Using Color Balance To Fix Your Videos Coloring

Hey everybody, Travis from Rogue Elephant LLC. I know it's been a while since the last time we did a video. We have a lot of cool videos in the works, but today I wanted to cover one that was kind of something that we had to deal with recently with a client video. It's that time of year where weddings are a big deal. And I say that like weddings aren't a big deal to be any time of year. But there's weddings, it's a wedding season, essentially is what it is. And so lately we've been doing a lot of wedding recording for clients. And that means we use multiple cameras, we have different audio inputs, stuff like that. And one problem that I consistently run into is that, you know, when you have different types of cameras, different angles, you have different amounts of lights coming into the lenses, you end up with different looking footage. Sometimes it's really grainy, sometimes it's really bright, sometimes it's really dark. It really varies a lot depending on the camera. And with weddings, depending on how everything's set up, you don't always necessarily have the time to make the appropriate adjustments that you need to make. So I'm going to go over a video project that I just finished editing recently, and I'm going to show you what the problem was with the footage to begin with, and then show you what our solution was for the footage.
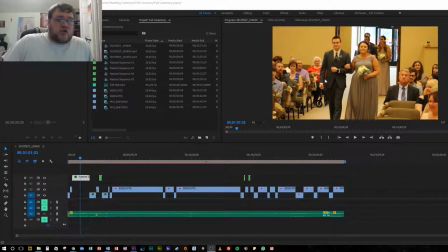So if we go ahead and we take a look at the footage, you can see that the footage itself is a kind of a very yellow, grainy yellow type footage. To put it in a not so nice way, it basically looks like somebody peed all over the film.
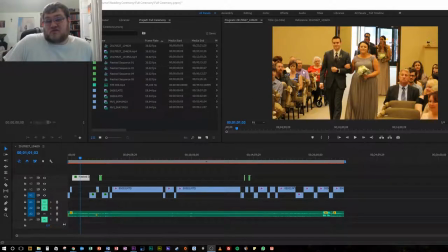And we don't even use film, we use digital media now. So it's very yellow, it doesn't show the colors very well at all. But if we look at what it looks like after we do our color correcting, we can see that you can see the colors a lot nicer.
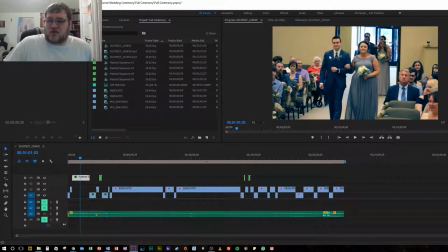It pulls out the blues a lot nicer. It just looks much cleaner to begin with. So, you know, this is the original footage, and then this is the footage after we add a color bounce. Now, what we did with the color bounce, let me see if I can bring it up over here.
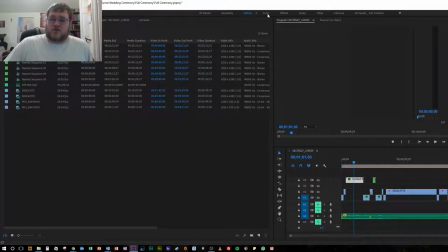Downside to having a giant monitor is that your video doesn't always pick up the giant monitor.
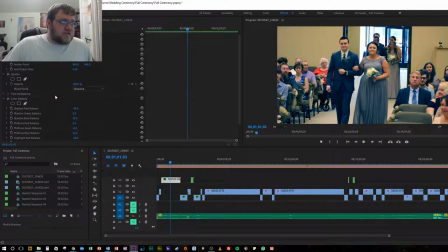So let's take a look here. There we go. So now you can see our color balance settings here on this on the video. You can still see the video footage here. Again, if we turn off the color balance, you get that really yellow, nasty yellow footage.
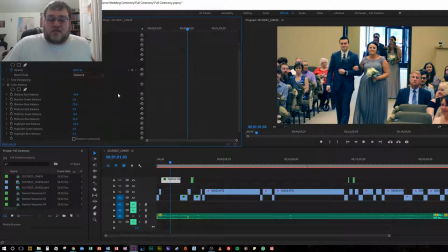If we turn it back on, it's nice and cleaned up. So what we did here was, because it had such a bright yellow, vibrant color, we dropped the red balance shadowing by about 50, pretty close to 50, which helps lessen kind of the orangish, yellow, reddish color that we get in the background.
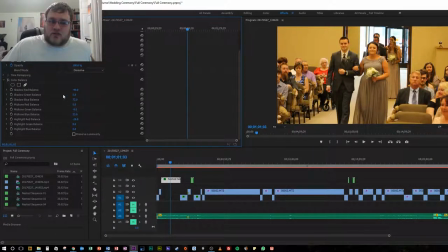We didn't do anything with the green shadow balance at all. We just left it. There wasn't really a reason to do anything. And then the reason why we did stuff with the blue color balance is because, if you notice, blue is kind of the primary color here.
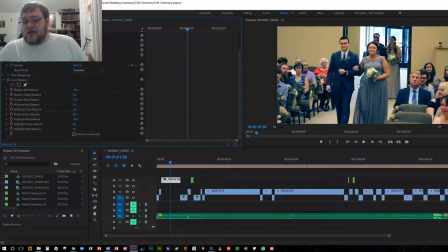If we go back to enabling the color balance, this is actually pretty close to what it looks like if you were there in real life. You have the blue color dress, the blue color suits with the blue ties. So this is the main reason why we upped the blue balance, shadow balance,
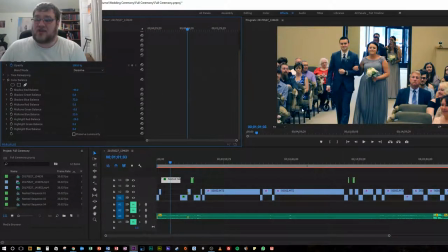by 73, so that way the colors of the wedding would really stand out. And as you can tell, those same colors stand out with the audience, with the blue suit, blue tie, the blue dress over here, the blue shirt here.
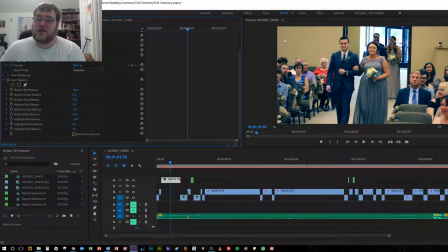So the blue was definitely an important color for the wedding, so we wanted that to stand out in the video, which is how I chose how to adjust the color balance. We did the same thing with our mid-tone colors. With the mid-tones, because red wasn't a primary color for the wedding party, I didn't really need to adjust anything with that.
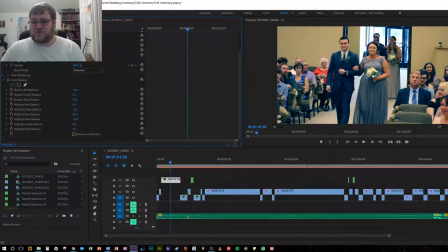With the greens, I brought those down a little bit so that way stuff wouldn't, kind of pop out as much. With the blue balance, we upped that again because we wanted to draw more attention to the blue colors.
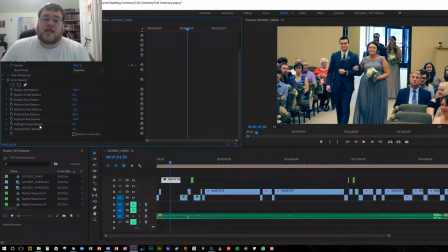Then again, for the highlighted colors, for the highlight red, we brought that down, and we were able to leave the green and the blue pretty much where it was, which is what gave us from this yellowish, yellow-orange, nasty-looking color to more of a realistic color.
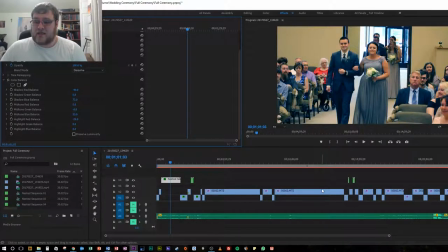You know, this is what it more or less looked like in the actual ceremony itself.
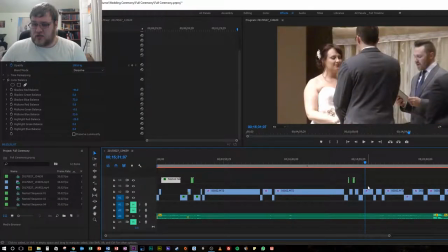Now, if we jump ahead to another piece of footage here, you'll see on this one, this is what it looks like afterwards.
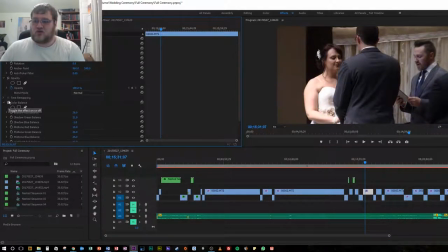So this is the after, and this is the before. You can see everything's kind of dark. The shadowing is really dark. So we wanted to add more light, more vibrance to it, which would help cut out some of the graininess look that we have here. So what I did with the color balance is I upped the red balance on the footage,
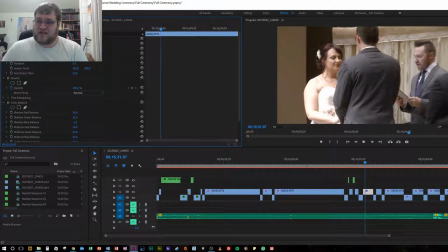so that way it would pull more of the yellows, pour more of the light out of the footage itself, brightening up the image. And then we also did that with the green, because green is technically a brighter, more vibrant color.
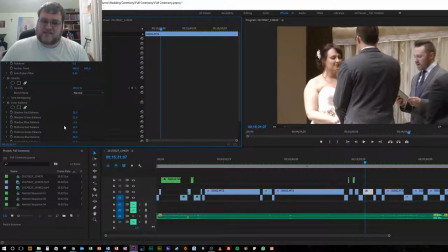Blue, I just very barely knocked down the blue shadows just a little bit to bring balance some. And then again, with the rest of the settings here, I upped the red, I upped the green, I upped the blue.
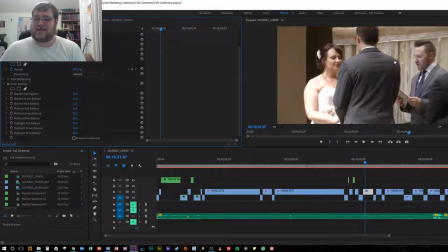Basically, the problem was is that there was too much shadowing and not enough direct image from this footage at all. So we really dropped down the shadows, or enhanced the shadows, and then enhanced the primary colors in the footage in order to get this brighter appearance.
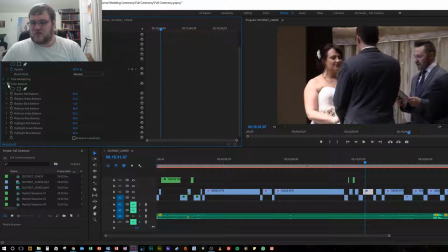So, you know, again, before, kind of darker. I mean, not awful. You just kind of notice up in this area here, it's definitely a lot darker.
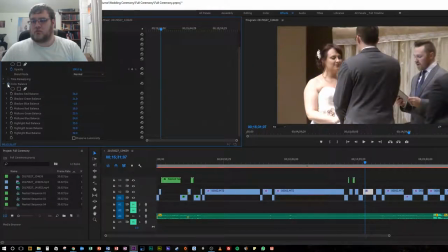I wanted the whole clip to stand out a little bit more, which is why we made these adjustments. And to be honest, I could even go back and do some minor adjustments to maybe not make it as bright and vibrant as it is.
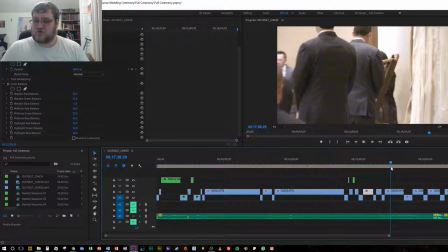And so the thing is, between these two footage, and then here's our third set of footage.
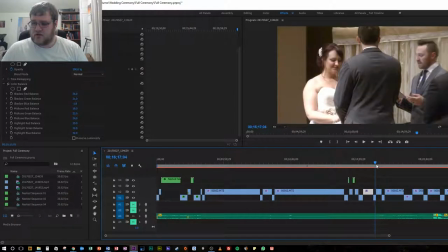Not here, but here is our third piece of footage.
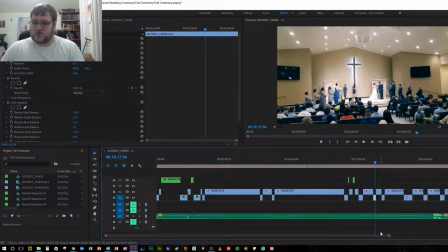Again, with this footage, it was a little bit yellow before. This is the after, so if we look at the before, it had more of that yellow color tinge to it. Again, I wanted to lessen that yellow, make the blue a little bit more vibrant, and so we did, again, made appropriate adjustments,
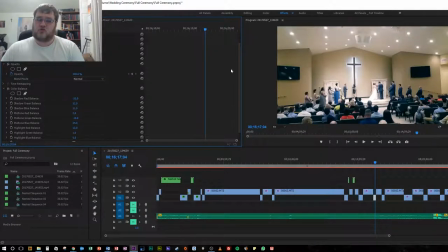lowering the red balance, bringing up the green and the blue, in order to make the blue stand out more. Now, one thing to keep in mind is that you're not going to be able to do just the basic copy and paste across all of the footage.
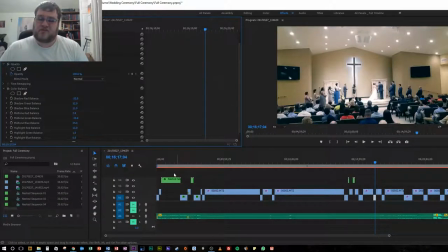I mean, to some extent I was able to, but the thing is that each one of these pieces of footage are from a different camera. So if we look at this one here, this was from our DSLR camera.
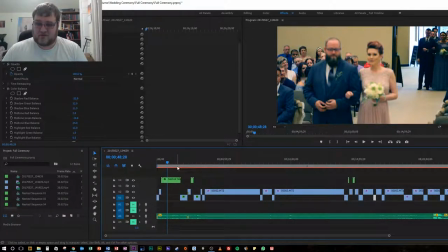It records at 720 at 60 frames per second, is its max recording capability.
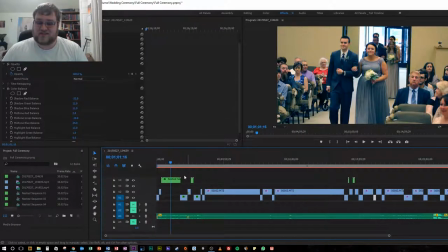And so that's one camera, and this is the camera that was picking up the most amount of those yellow tones, and it was really bringing in that yellow tinge to all the video.
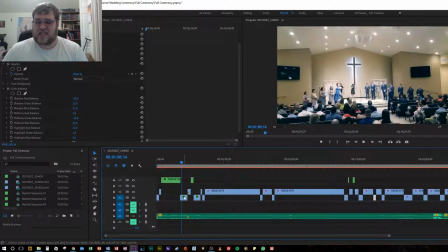Our second piece of footage came from our Canon, or actually this came from a cell phone. This piece of footage here came from a Samsung J7 smartphone. It came from the rear facing camera. We were able to use it as kind of an all around grabbing the back, the whole scene video.
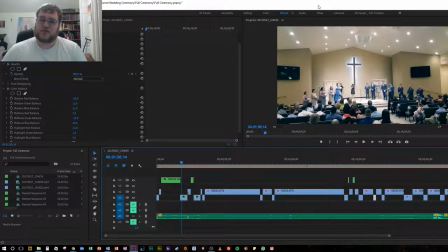The reason why I have this type of footage is I like to have something to fall back onto in case of failure with a camera, which we actually did happen with our DSLR camera.
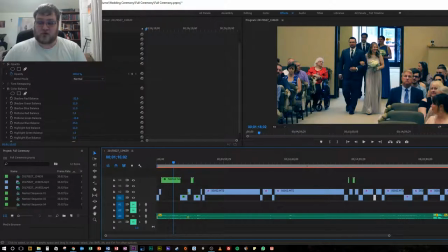Some of the footage, actually a lot of the footage, we were not able to use because the stabilizer did not work. And so it's very shaky footage, and to stabilize it in post-production while possible, it just didn't come out quite as clean as I was hoping it would.
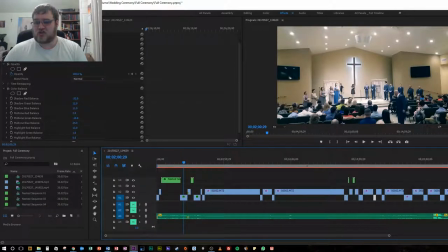So we had this footage to be able to fall back onto as kind of a, hey, we missed something, but we didn't miss all of it. We're able to kind of catch an overall look of where things are going.